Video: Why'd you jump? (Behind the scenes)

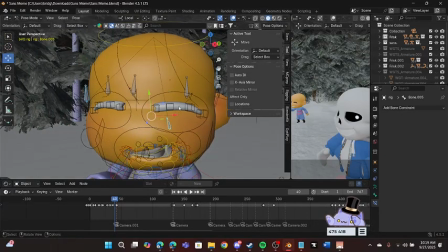[4:08]
I had to remove the mesh that was linked to this,
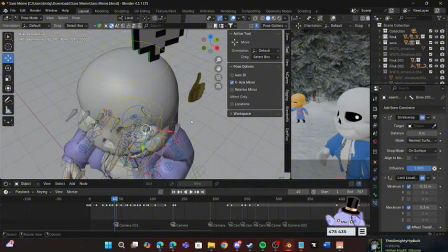[4:16]
and this thing, he just had like his eye was just not following his head whenever I'd turn it in a certain direction,
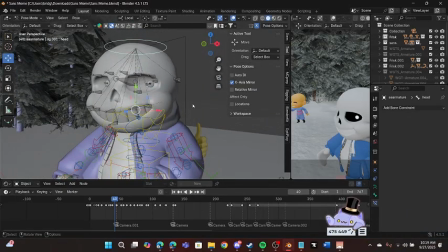[4:25]
which was super easy to fix. I forgot how I fixed this one, but whatever.
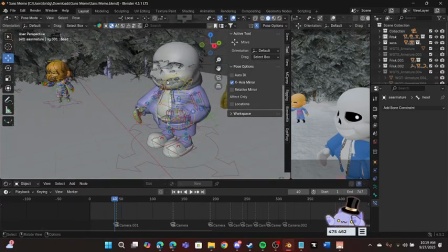[4:30]
But yeah, it was a bit of a while ago that I fixed this since I wanted to use it a bit ago.
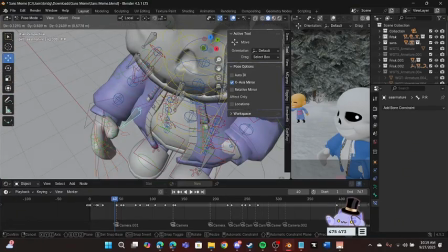[4:36]
Oh man, I forgot to do that.
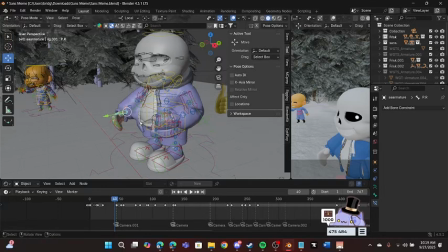[4:41]
Nah, animation error, guys. Anyways, uh.
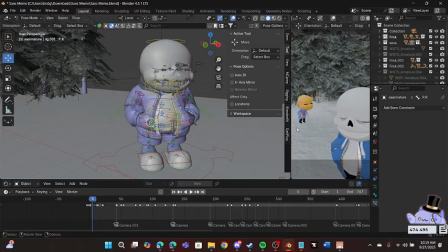[4:52]
So I just want to say real quickly that, just as a little thing, if you ever want to become an animator, is you see how like he has this little fluid. Yeah, I'm gonna have to turn it to this or else it'll lag like shit.
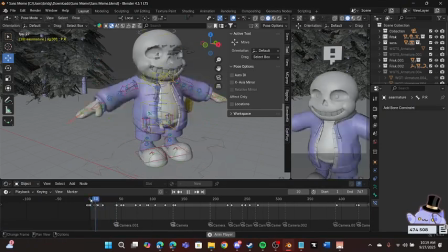[5:06]
But you see how he like kind of moves his head to the side,
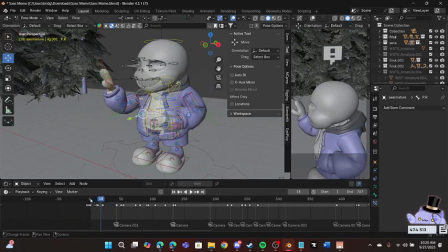[5:11]
his arm comes out, you know, kind of smoothly, waves a bit, and then comes back. Something I would say if you ever want something to look cool
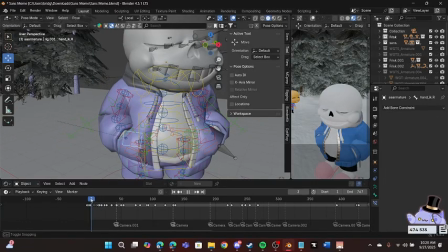[5:23]
while animating is generally you literally just want to move every bone almost.
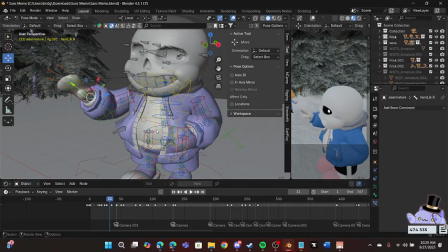[5:30]
Like, not too much, just move it a very, very slight bit, and it doesn't have to be every single bone,
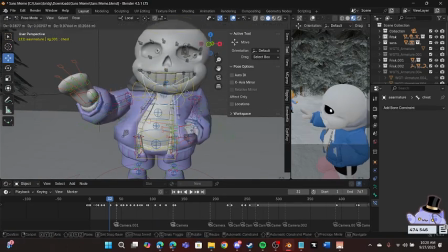[5:36]
but like some of the main components, like, I don't know, the hips, the head,
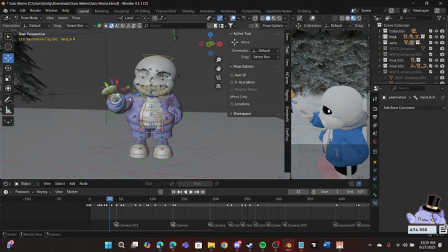[5:42]
absolutely the hands, maybe the arm a little bit,
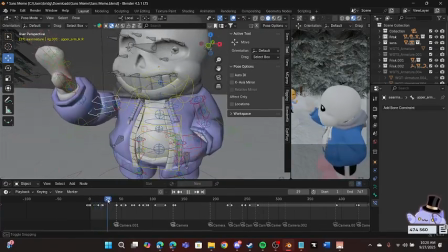[5:46]
which is prevalent over here where he's just waving and then it kind of like, as if you look right here, it just kind of moves to the side a little bit, which kind of makes it look a bit smoother. Um,
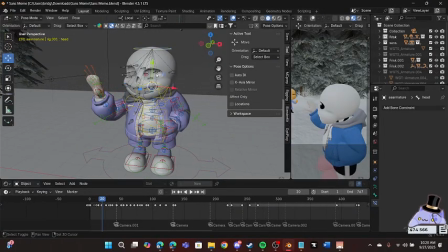[6:05]
things like that. Also, if you really do want him to do like a
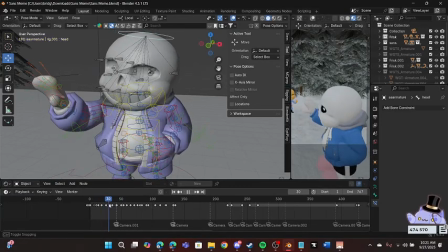[6:11]
thing like that, literally just move the hips and the head to the side.
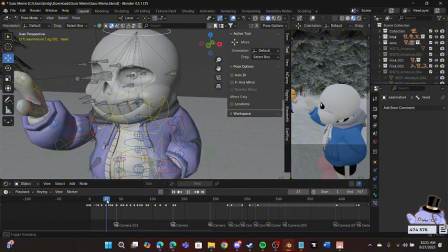[6:17]
If you have eyes, move it to the location first, or as they're like moving it, not like at the end, because it's like unrealistic. So then just like, kind of like that.
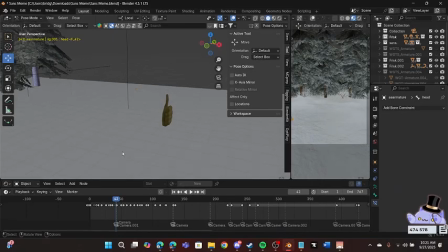[6:35]
When did this become an animation tutorial?
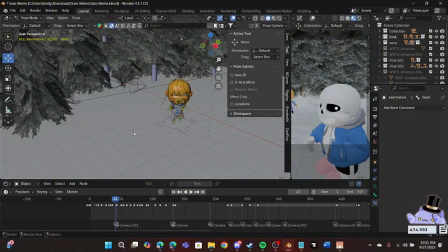[6:39]
By the way, whenever this part happens, which by the way, I had to do a few things and I'm about to explain why. Whenever they go into their location, they kind of just teleport like this into their new location.
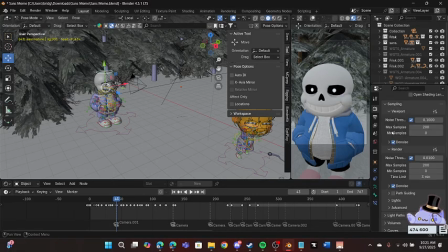[6:56]
It kind of like, if you have like motion blur, they will blur a shit ton at the beginning, which is not very good and doesn't look very nice.
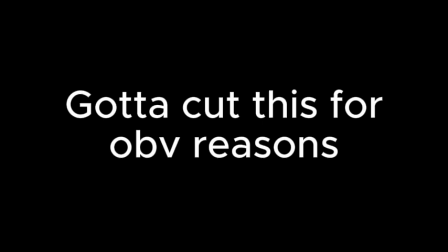[7:12]
Which, by the way, if I just go over here,
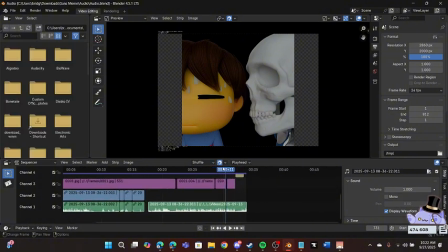[7:18]
you can see is quite prevalent, quite literally right over here.
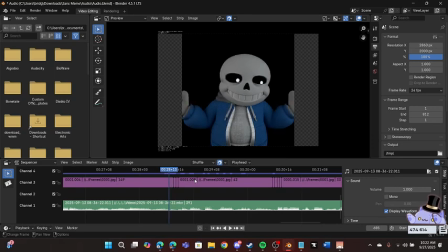[7:24]
Because I forgot to remove the him moving right there. So he kind of had a little bit of motion blur right here, which can be seen for a second.
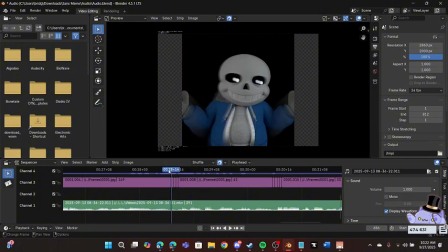[7:44]
You know,
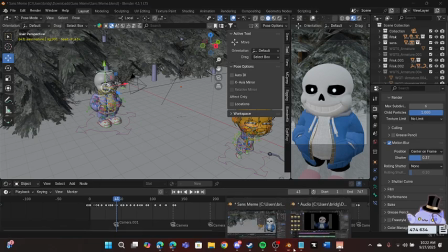[7:46]
now I did the animations first, let it render full way through, and a lot of parts had things like this in there, basically.
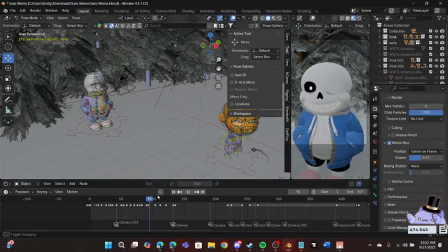[7:55]
But, you know, after everything was done rendering, I kind of like,
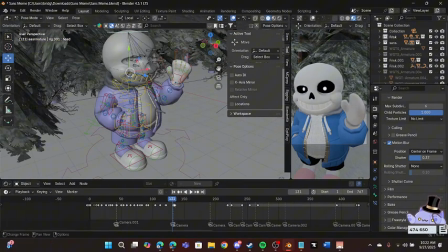[8:00]
this is why this thing is having a bit of errors right here, like right here especially.
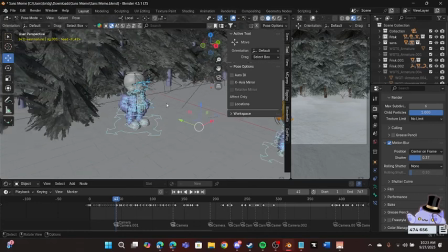[8:08]
I kind of had to grab. Oh, I'm selecting both of them.